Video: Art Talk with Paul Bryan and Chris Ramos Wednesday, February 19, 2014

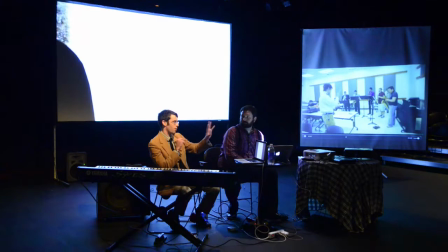And it's interesting, it actually turns out mathematically, when you look at the end of the score, it turns out to be like six notes of six phrases six times. So it creates this little 666 thing.
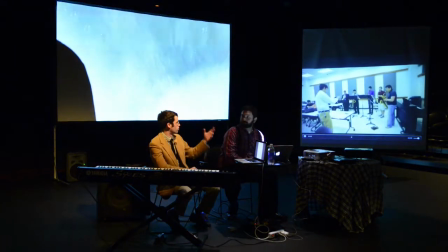And musically, it's also created, the flood narrative is in a chiasmus, and we'll talk more about this in a little bit.
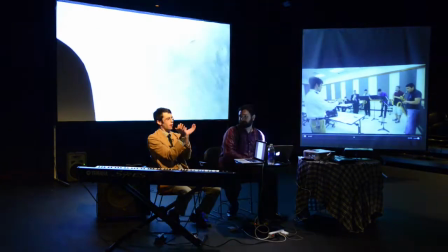Yeah, I'll slide for that later. Yeah, so the music reflects that too.
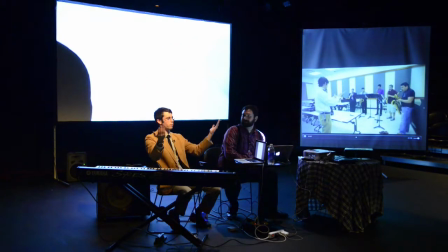When you hear flute, saxophone, and the saxophone music is actually a palindrome.
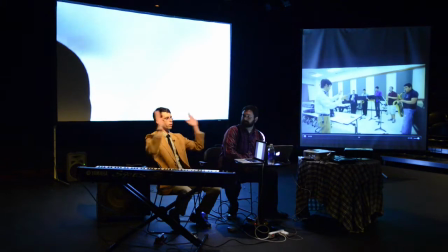It can be folded right on top of itself. So, and so can the flute part. So it all kind of just folds in on itself and then reverses through the other side.
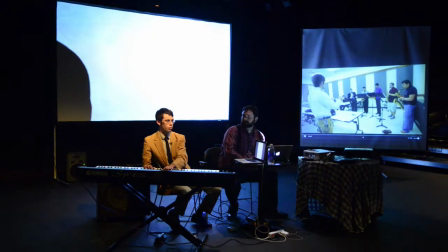The key, interesting, this is the source material, which is known as the Steiner Stinger.
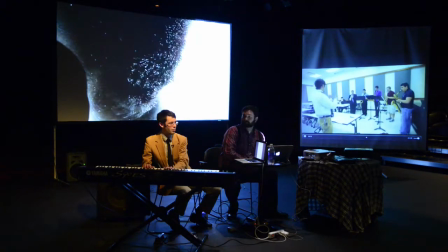Do you even know who Max Steiner is? He wrote music for like Casablanca and all those big movies with Humphrey Bogart and all those guys in them.
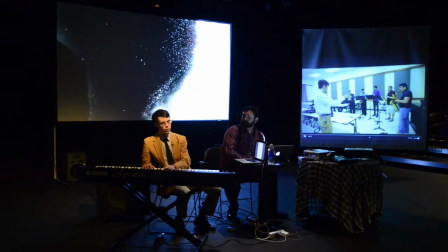And every, like, for example, in Casablanca, every time Bogart enters the scene, you hear that.
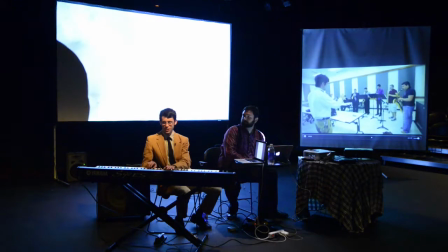And what's interesting is that it's actually a cluster chord.
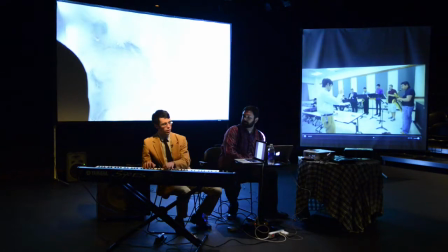Sounds like that when you play it, but when you separate it by the octaves, it becomes actually kind of pleasant, to me anyway.
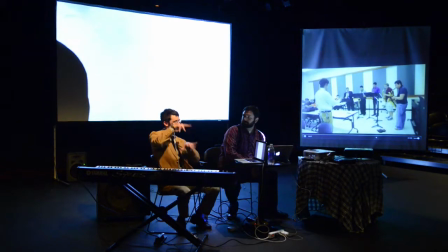And that's what I use to create this tension. And so the saxophones are also in two different keys.
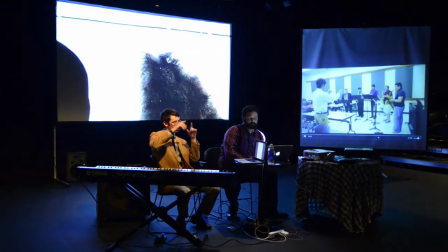And so that's kind of what creates that, the fact that the tonality never settles.
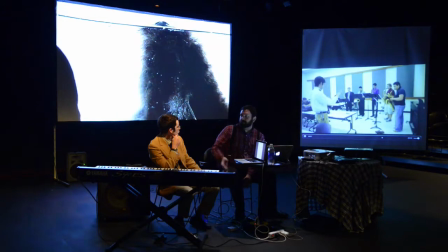I thought it was really interesting that the original Hebrew is written in a chiasmus as well.
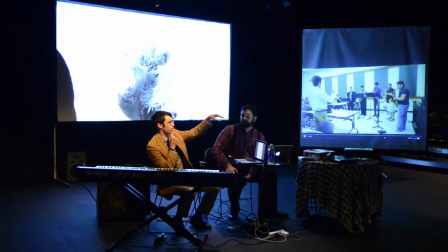Yes. Right. Yeah. When you look at the numbers, you know, 7 days waiting, or 7 days to load the ark,
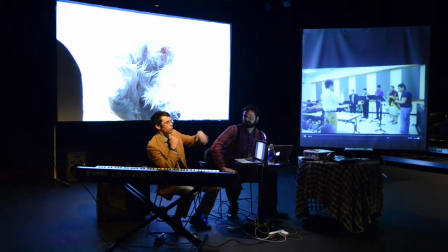and then 40 days of the waters rising, 40 days of the waters rising, 120 days on the sea, and then 40 days of the waters abiding. 7 days on the mountaintop, something like that.
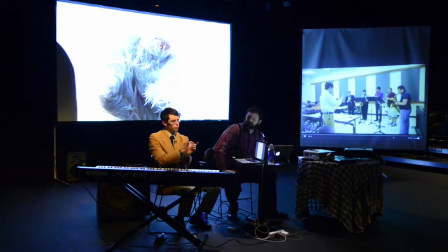The numbers create this chiasmus. And in the middle, in the very middle of all that numbers, there's one phrase that says, but God remembered Noah. And so that's kind of like where that whole story points to. But God remembered Noah.
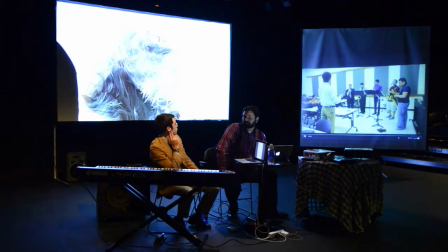So we tried to musically and thematically create that too. Right.
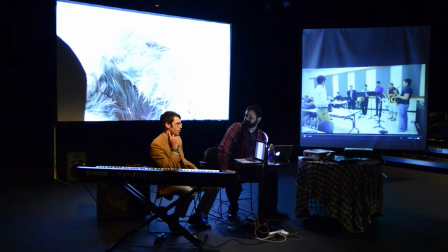Now we're in the... This whole part, silence, interestingly, like for some people, this was their favorite part of the whole night.
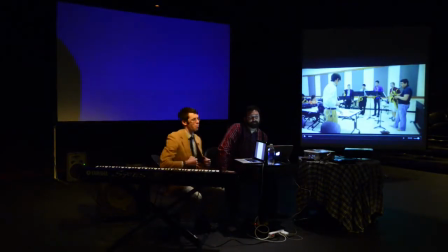And I was like, awesome. You love the part with no music. But it was kind of this, you know, John Cagean idea. And I'd struggled a long time to figure out, what do I compose over this dead animal? And so
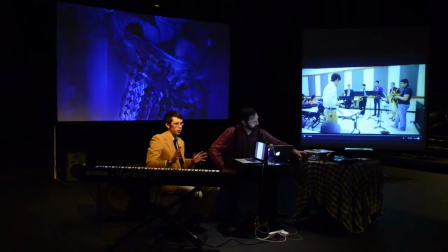if you've ever been, like, of course, all of us have been to wakes or funerals or have even seen roadkill on the side of the road. And if you just, like, stand there, everything is really, really still. I mean, really still. It's very eerie, very strange when you're that close to death, and so that's why we chose to keep it just silence.
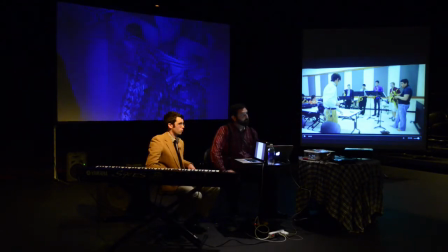Do you guys have any questions or anything at this point? We can save it for the end, too. It's okay either way. Okay, playing on. All right. What's that?
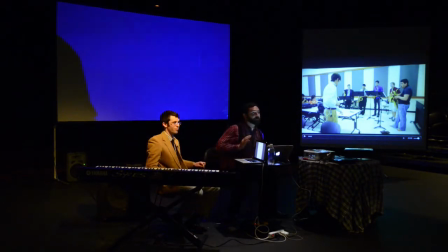Did you say something? I couldn't hear you. I'm sorry. Okay. Oh, okay. Okay, cool. So... This is actually the first film that I shot, and before I even like talked to Chris, I knew I wanted to make this film, and so I just made a list of the shots that I wanted,
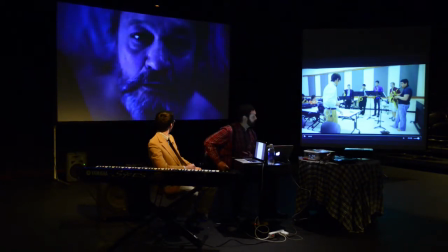and got together a couple people, we just shot this whole film in one day, basically,
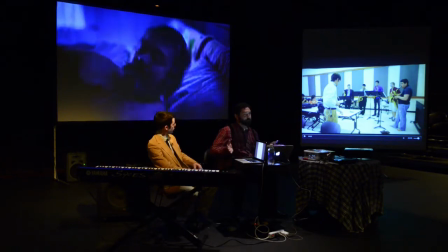early in the morning till late in the evening, and we took like a 4-hour break in the middle of the day to just relax and go to soccer practice.
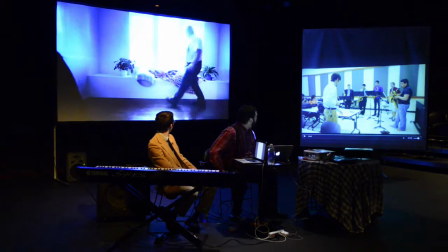So, and then we did go back and shoot one more night,
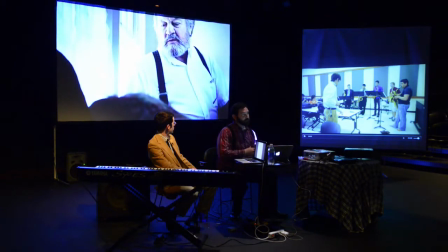like just for an hour, to get some of the mountaintop scenes.
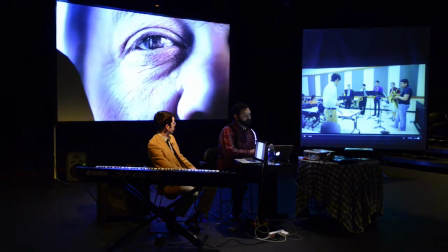That was a different day, but everything just came together so quickly and so beautifully.